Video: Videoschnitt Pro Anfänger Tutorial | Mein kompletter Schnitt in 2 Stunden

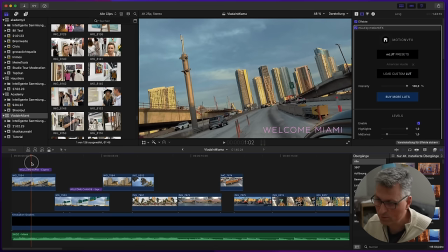[95:20]
Die hatten wir ja eben schon mal so grob im Grobschnitt auch schon mal reingesetzt. Da hatte ich mit Flader das zusammen ja so entwickelt, diese Schrift. Sieht so ein bisschen aus wie Miami Vice. Schauen wir mal, was wir da noch machen können. Ich überlege mal was.
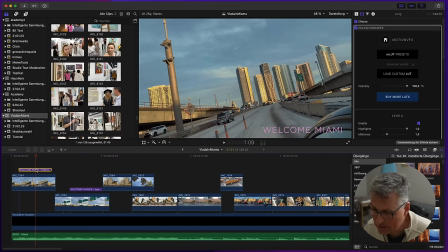[95:36]
Und zwar, vielleicht kann man das noch trennen, dass am Anfang die Schrift noch nicht glüht. Dann sind wir jetzt wirklich bei Miami Vice, denn da war es immer so, dass die Schrift eingeblendet wurde und plötzlich glühte sie dann irgendwo. So, Welcome Miami. Das Glühen am Anfang mal weggelassen. Gucken wir mal, was passiert.
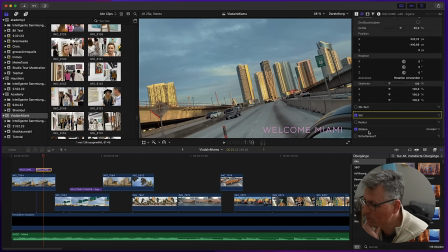[95:56]
Finde ich besser. Jetzt gucken wir mal das Glühen. Vielleicht muss es doch noch ein bisschen intensiver. Ich finde wohl. So, gucken wir mal, wie es jetzt wirkt. Ja, ich finde das besser.
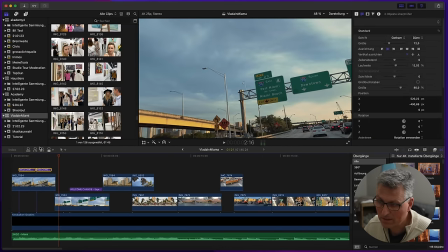[96:14]
So, dann kopiere ich mal diesen Bereich und setze ihn nochmal dahin.
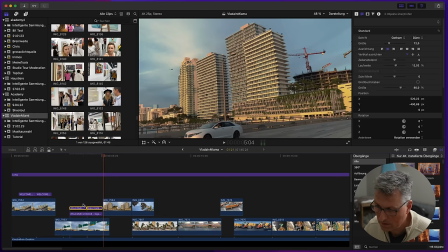[96:21]
Ja, komm mal runter hier, nach hier hin. So, Welcome Change war jetzt oben links.
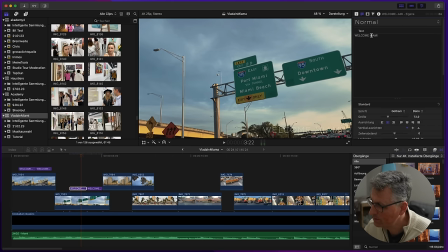[96:28]
So, Welcome Miami. Dann machen wir mal Welcome Change nochmal raus.
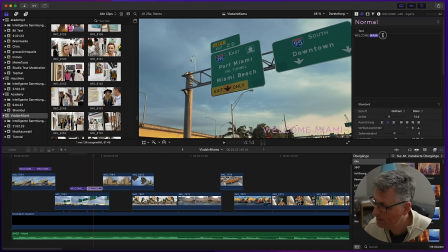[96:35]
Ich mache das jetzt extra so, dann kann ich die Parameter nämlich so 1:1 habe ich sie dann übernommen. Ich weiß, ich könnte sie auch anders kopieren, aber ich war jetzt mal faul,
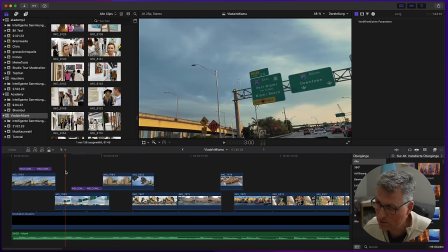[96:46]
ich habe das jetzt mal so gemacht und schon habe ich das Ganze Welcome Change. Mal gucken, passt es vom Tempo? Ein bisschen eher.
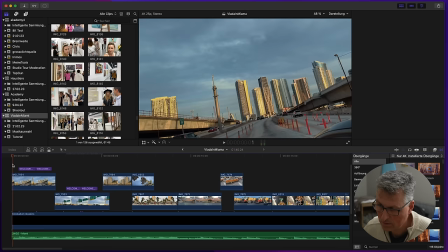[96:58]
Gucken vom Anfang an nochmal.
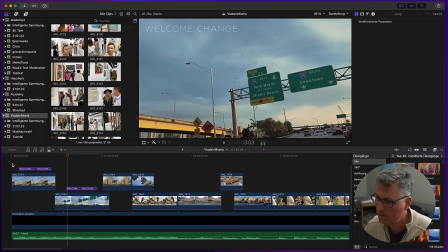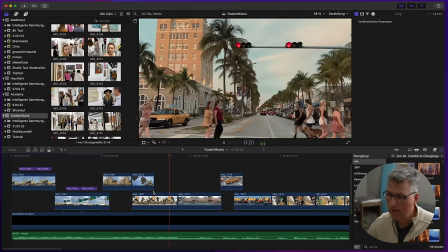[97:06]
Ja, so gefällt mir das gut. Also mit der Schrift bin ich eigentlich soweit zufrieden.
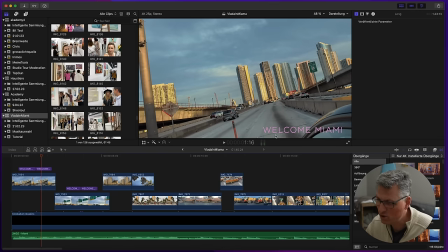[97:11]
Es beißt sich natürlich jetzt ein bisschen irgendwo, aber das ist halt Miami. Miami ist schrill, Miami ist grell und dieses Pink muss einfach sein.
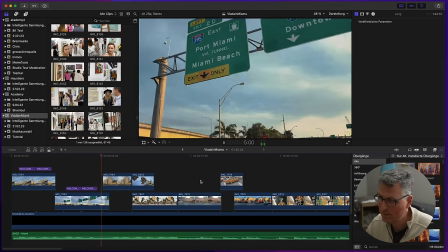[97:20]
So fühlt das gut. Ja.
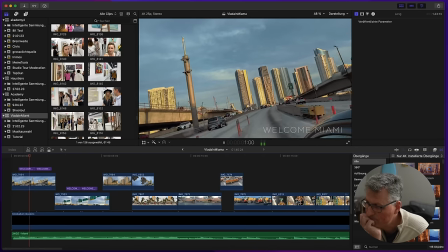[97:25]
Ja.
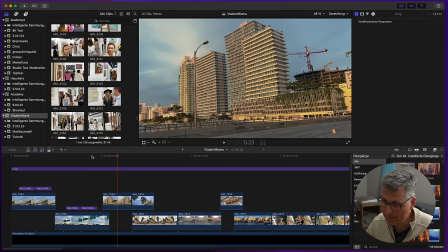[97:29]
Kommen wir mal zum Color Grading Bereich. Ich habe jetzt hier oben schon eine Latte draufgepackt im Grobschnitt. So sah es vorher aus.
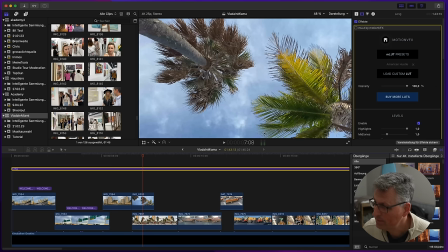[97:39]
Und zum Beispiel auch bei den Palmen. So sieht das irgendwie noch ein bisschen filmischer aus. Jetzt schaue ich mal, was ich denn hier noch machen kann beim Color Grading. Also ich mache hier nur ganz rudimentäres Color Grading.
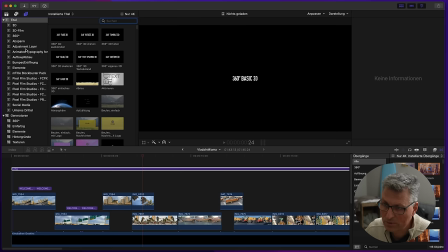[97:53]
Ich gehe jetzt nicht wirklich jetzt hier jeden Clip durch. Ich nutze einfach mal so Standardgeschichten hier.
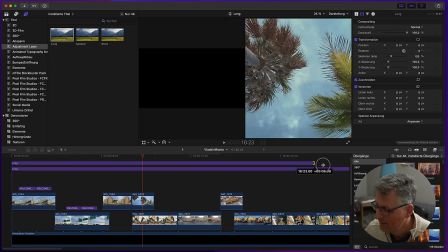[97:59]
Ich packe erstmal einen neuen Adjustment Layer hier drüber. Adjustment Layer heißt ja, dass ich quasi mit einer Einstellung meinen gesamten Clip hier graden kann.
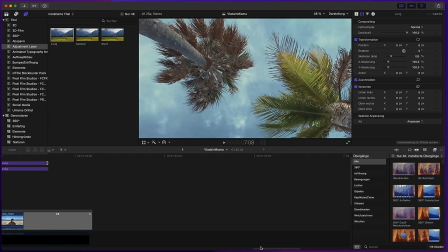[98:08]
Also ein neuer Layer hier drüber.
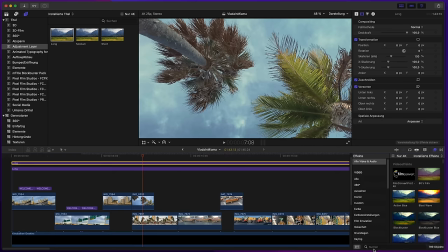[98:11]
Und um ein bisschen so mehr Filmlook zu bekommen, suche ich mal nach Filmkonvert, Nitrat. Da ist es. Zieh das hier rüber.
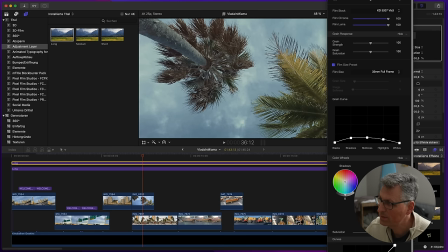[98:22]
Und hier habe ich einfach noch mehr die Möglichkeit, mir ein bisschen noch mal so einen Filmlook zu generieren.
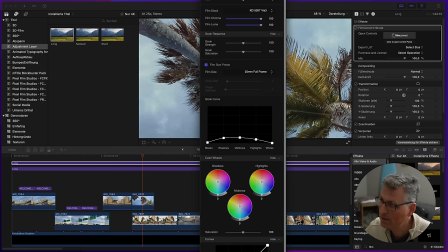[98:29]
Und zwar, ich kann ja einstellen, das Ganze ist gefilmt worden auf einem Apple iPhone.
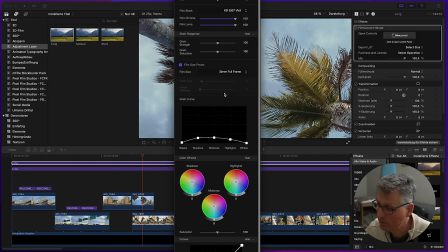[98:34]
Ich glaube, Flader hat das im Standardprofil natürlich gefilmt. Da springt er immer rüber.
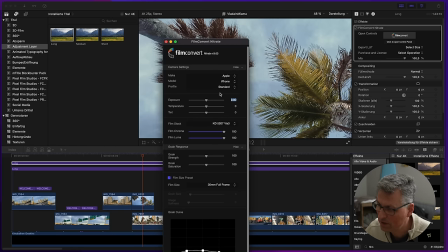[98:39]
Also Apple iPhone Standard. So,
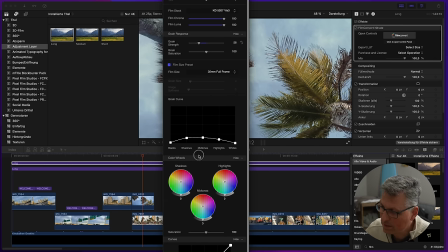[98:41]
ich kann noch ein bisschen Filmgrain hier reinbringen und habe noch verschiedene andere Möglichkeiten, hier so ein bisschen an den Farblevel zu drehen, die Blacks ein bisschen mehr.
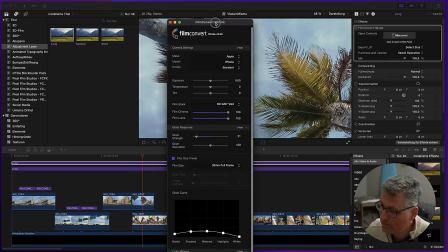[98:53]
Das sind jetzt so Details, aber das sind so Erfahrungswerte, die bei mir eigentlich immer ganz gut funktioniert haben.
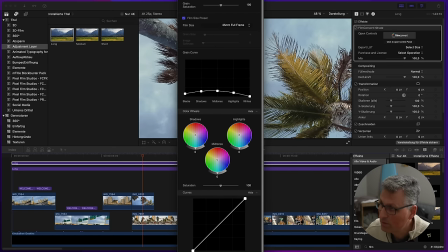[99:00]
Und ja, und das sind so die Einstellungen für dieses Film-Convert-Nitrat.
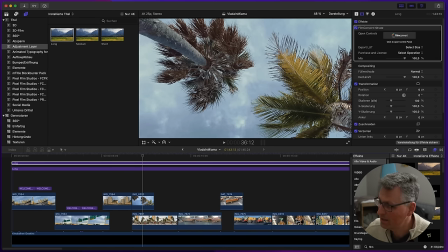[99:08]
Das sind so Basic-Einstellungen. Das ist also eine LUT, ein LUT-Paket, ein Plugin, was ich hier in Final Cut installieren kann oder in DaVinci Resolve. Und natürlich will ich das jetzt nicht mit der Stärke von 100% haben, sondern vielleicht nur mit einer Stärke von so 23, irgendwas Prozent. Mal gucken, wie wirkt es denn hier bei dem Auto.
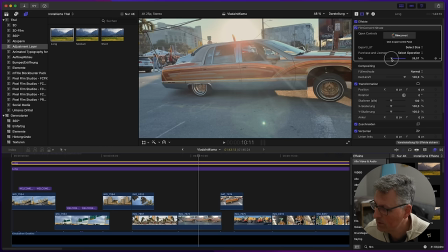[99:27]
Ohne mit, ja, so ein bisschen mehr kann man da schon nehmen.
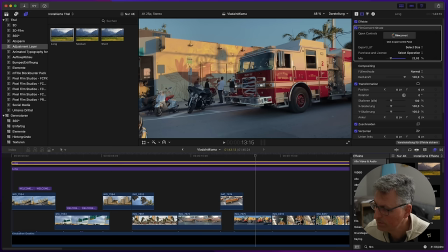[99:34]
Ein bisschen viel, vielleicht doch. Mal gucken. Sieht so ein bisschen filmischer aus, ne? Also gerade mit dem Feuerwehrauto, mit dem Rot, das sieht so ein bisschen satter aus. Wenn ich zu viel mache, wird es zu dunkel, aber ja.
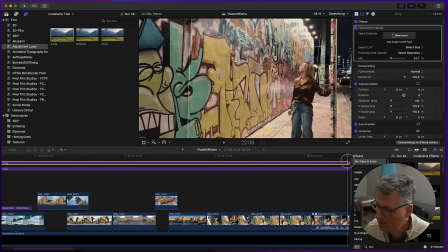[99:49]
Mal gucken, wie das bei den anderen Clips so wirkt. Im Zweifel kann das dann ruhig ein bisschen stärker sein. Mal gucken. Ich kann es natürlich für jeden einzelnen Clip anpassen, aber ich versuche jetzt mal gerade so einen eleganten Mittelweg zu bekommen.
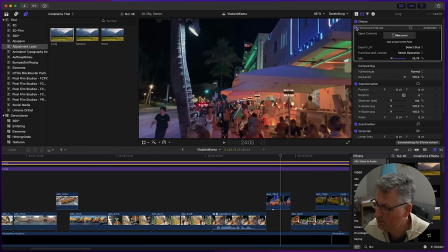[100:04]
Ja, irgendwie so in diesem Bereich. Ohne mit. Ich schalte jetzt mal alles aus, die LUT aus und diesen Look aus. Das war mein Ursprungs. Material sieht halt nach Handyvideo aus. Klar, schrille, bunte Farben, aber es sieht irgendwie nicht so wertig aus, als wenn ich jetzt diesen Bereich hier drüber haue, so sieht es ein bisschen mehr nach Film aus.
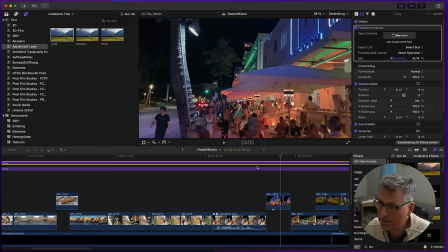[100:26]
Was ich jetzt zusätzlich noch machen kann, ich kann jetzt noch einen Layer nehmen, wo ich mal so rudimentäre Farbkorrekturen nochmal mache.
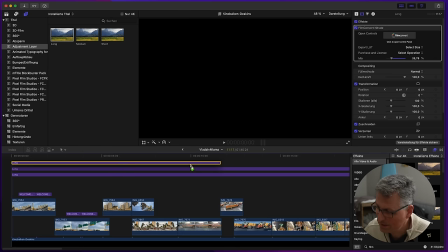[100:33]
Also meistens habe ich auch tatsächlich immer so drei Layer darüber.
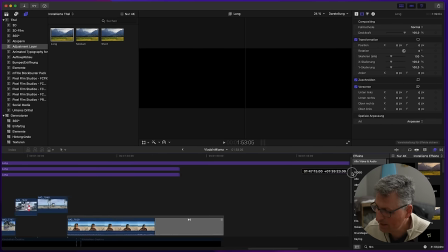[100:36]
Und bei diesem dritten Layer kann ich jetzt nochmal eigentlich an den Farbrädchen nochmal ein bisschen drehen.
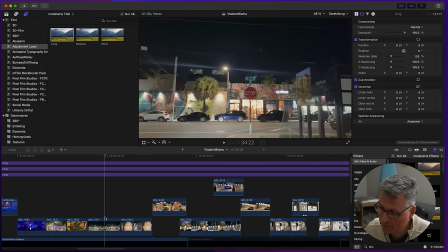[100:45]
Wobei, wie gesagt, wir haben mit Tag- und Nachtaufnahmen, im Zweifel muss ich jetzt in den Clip nochmal reingehen, wie hier. Würde dann jetzt hier zum Beispiel auf die Farbräder gehen oder auf die Farbkurven und hier nochmal ganz gezielt kleine Änderungen machen.
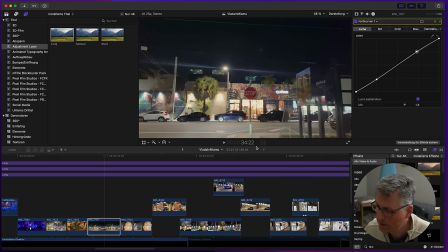[101:02]
Ne? Kann ich also noch entsprechend hier im Color Grading so ein bisschen was anpassen.
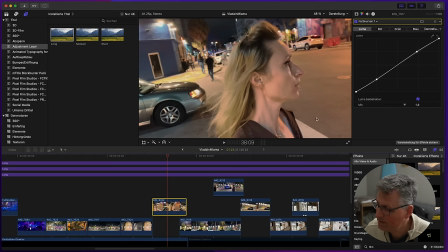[101:09]
Ne? Farbkurven. Eine schöne S-Kurve machen.
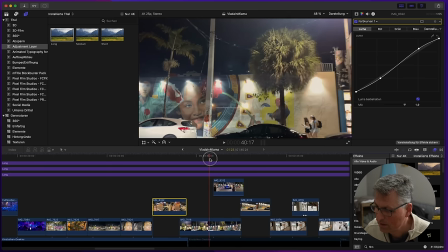[101:18]
Aber das sind so ganz generelle Basics im Bereich Color Grading.
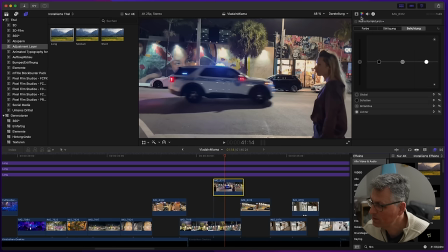[101:23]
So, das Bild ist noch ein bisschen schief, sehe ich gerade mit dem Polizeiauto. Sollte man da auch nochmal gerade machen. Ich weiß nicht, wie es dir geht, aber sobald die Kamera schief gehalten wird, fällt mir das immer sehr störend auf.
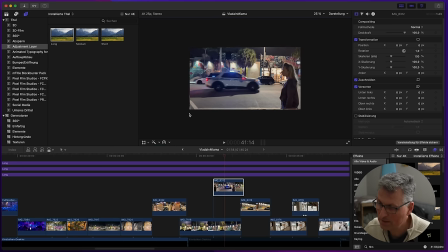[101:36]
Das heißt, ich versuche dann wirklich immer in der Bearbeitung das ganze Bild wieder ein bisschen gerade zu ziehen. Oder ich halte wirklich die Kamera bewusst schief, wie bei der Anfangssequenz. Ne?
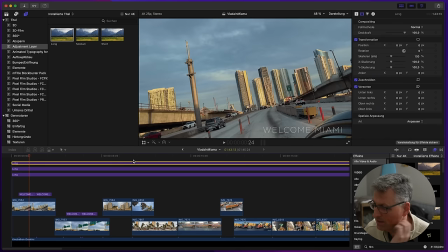[101:47]
So, jetzt gehe ich nochmal, genau, der oberste Layer hat jetzt noch keine Funktion. Da gehe ich jetzt nochmal in die Farbe rein, Farbkurve und ziehe generell nochmal so ein bisschen das nach unten, um einfach das Ganze so ein bisschen satter zu kriegen.
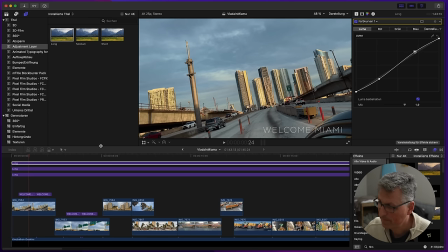[102:03]
So, machen wir so eine schöne S-Kurve hier. So. Vorher, nachher. Ne? Sieht irgendwie noch so ein bisschen heftiger aus. So, jetzt mal einmal alle drei Layer aus, nur um zu gucken, damit du siehst, was ich hier gemacht habe.
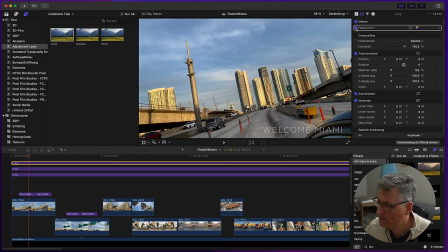[102:22]
Der aus und der aus. So, jetzt alles wieder an.
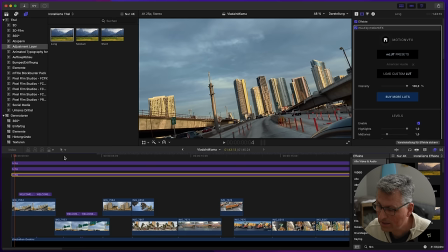[102:32]
Und jetzt rendert er gerade das Ganze, er rechnet das um. Du siehst hier oben diese Pünktchen, die hier verschwinden. Das ist quasi die Rendergeschwindigkeit, in der er jetzt quasi das Ganze für mein ganzes Video jetzt hier rendert. Das geht sehr schnell, weil ich habe einen Mac Pro, der ist schnell in Vollausstattung. Der sollte doch ordentlich Power haben.
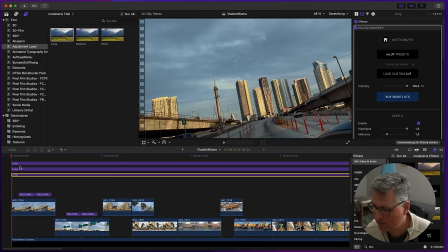[102:50]
Wobei, wenn ich jetzt die neuesten MacBooks schon wieder sehe, die sind natürlich auch schon wieder von der Geschwindigkeit, können die durchaus mithalten mit Mac Pros, zumindest in der Grundausstattung. Also da ist die Entwicklung ja immer sehr schnell.
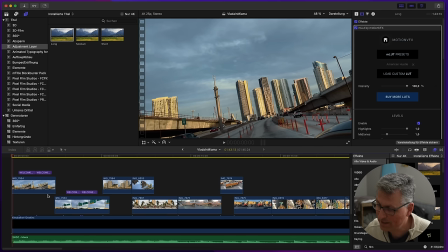[103:01]
So, schauen wir uns mal an. Wie sieht das denn aus? Ich gucke mir jetzt ganz gezielt mal jetzt jeden Clip an, ob der farblich jetzt so okay ist oder ob ich jetzt farblich die einzelnen Clips nochmal bearbeite. Also Color Grading, der Feintuning-Prozess. Ich lasse ihn mal durchlaufen. Das sieht gut aus.
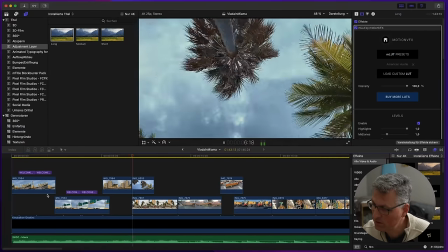[103:20]
Das sieht auch gut aus. Sieht so schön nach Sonnenschein aus. Das auch.